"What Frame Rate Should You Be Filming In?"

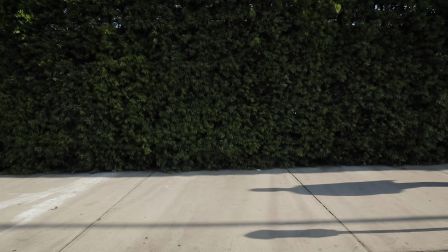496s
That was too fast. So let's try to make it slow motion. Notice that now it looks really, really choppy.
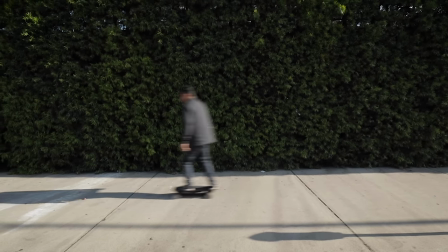504s
Why is that? What we did is we took our 24 frames that we recorded in a second and we stretched it out so there's no longer images in between each of these frames.
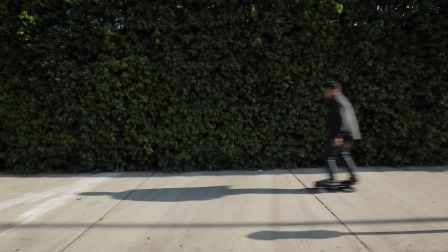513s
That's why the footage turns out choppy. There's nothing there to look at. So what we need to do is to create more frames to stick in between there when we stretch it out.
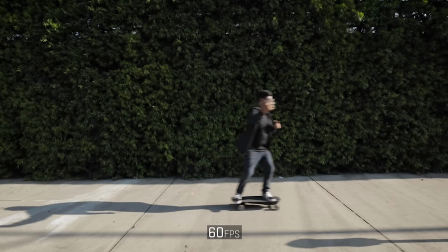523s
That way we have a nice full timeline of frames that we can watch through. So the more you wanna slow it down, the further the frames are gonna get stretched apart and you want more and more frames.
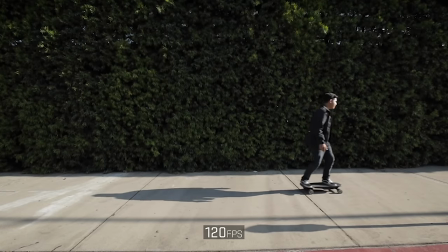533s
So the more slow motion you want, the more frames you have to record.
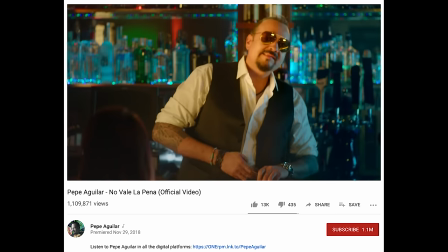537s
So one example, I directed a music video for Pepe Aguilar, and we shot at 30 frames per second. Everyone was like, 30 frames? I thought you wanted this to look cinematic. What the F is you thinking?
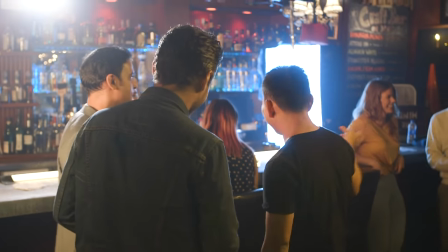549s
But the reason why we shot that at 30 is because I wanted to slow it down just a little bit.
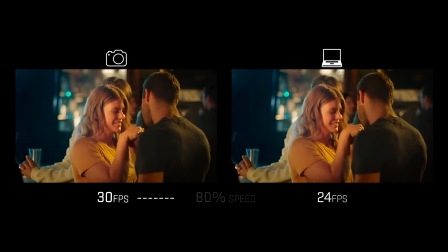554s
So if you take 30 frames per second footage and slow it down to 80%, just enough to take the edge off.
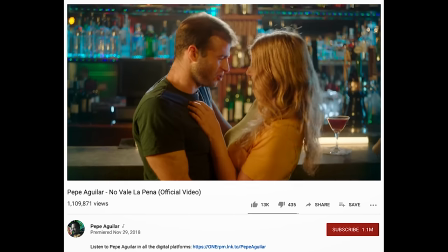561s
It felt a little less harsh than real time, but it didn't really feel like slow motion.
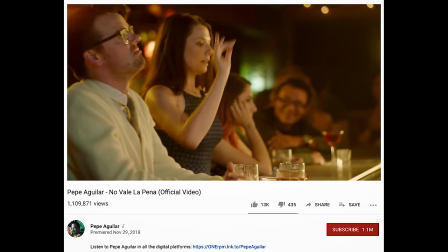568s
It was just a little bit of like, is that slow motion?
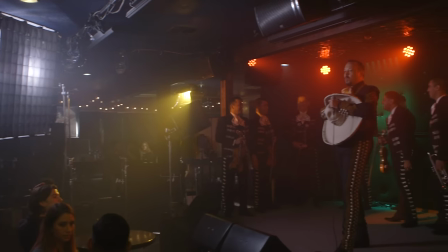571s
One thing to keep in mind with music videos is that the artist does need to lip sync to the song so you can sync it in post.
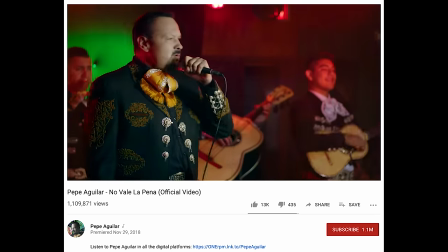579s
The thing is if you're gonna shoot slow motion, then you have to counter the lip syncing by speeding up the song.
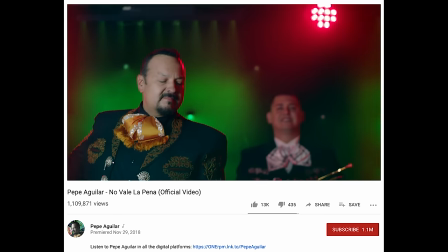586s
So they actually have to lip sync to a faster version of their song. So really when we're filming, they're just like, blah, blah, blah, blah, blah, blah, blah.
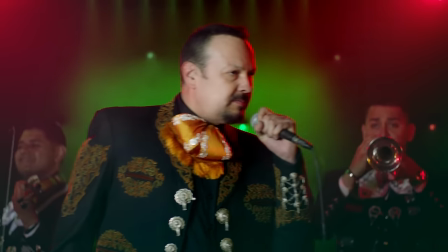593s
Feels weird, but it looks good when you end up slowing down the song because then they're syncing matches with the song.
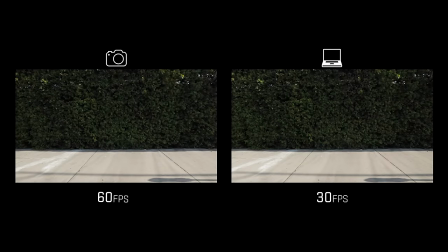600s
And if your project is 30 frames per second, and then you shoot 60 frames per second, there's a little math involved, but then at that point you could put it to 50% speed.
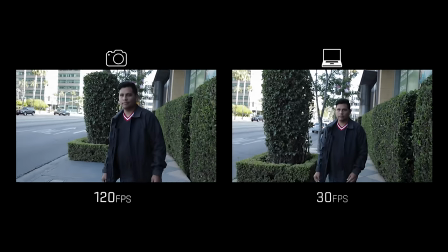609s
Then you could get into slow shots. More frames per second recorded, the slower you can make it.
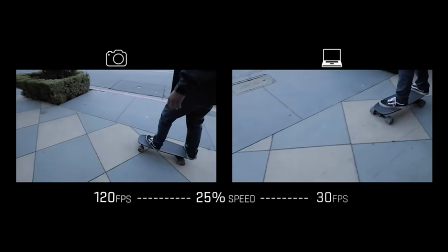615s
So 120 frames per second, 240 frames per second.
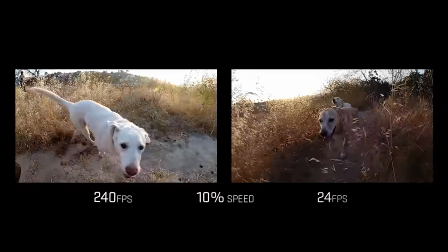620s
240 frames per second is 10 times more frames per second than 24,
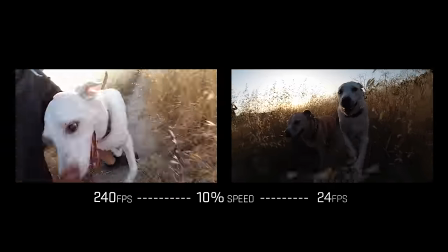624s
which means you can slow down that footage 10 times, and it still looks perfectly smooth, so awesome. Anyways, hopefully that cleared up any sort of questions you might have had about frame rates and why you would shoot 24 frames per second, 30 frames per second, and high frame rates like 60, 120, 240, and beyond. And if you want another three full hours of me explaining stuff about cameras, then go check that link down in the description where I go over everything from recording on your phone to shooting on a cinema camera. Anyways, let's read some comments from a video I recently just posted about the new DJI Osmo Action and comparing it to the GoPro Hero 7 Black. The top comment was from King Cannon. Everybody else rushed out a video. Thanks for sitting on this and finding hiccups in the software. Slow and steady wins the race. Well, I appreciate that King Cannon, but let's be real. If DJI were to send me an early version of the camera, I definitely would have rushed because that's like guaranteed views. But yeah, I mean, the DJI Osmo Action, still an awesome camera. I just still kind of prefer the Hero 7 Black. Lee Chris prefers the GoPro iFly FPV drones and that real steady go quality is unbeatable. Oh man, FPV drones, those things are kind of crazy. I have one, I actually bought one not too long ago, but I've been too intimidated to hook it up and try to turn it on. I don't know what I'm doing, it's complicated. It's not like a DJI drone where you plug it in and everything makes sense. So this thing, I mean, do I plug it in? Will it explode if I plug it in? I really honestly don't, oh my god. What was that sound? See, what is happening? This is exactly my point. What, I need help. I need some serious help with this. Okay, I'm gonna unplug it before it blows up. I couldn't tell the difference between that and a time bomb where you have to cut the right wire or else it's gonna blow up on you. That's how I feel. That's how much anxiety I have right now.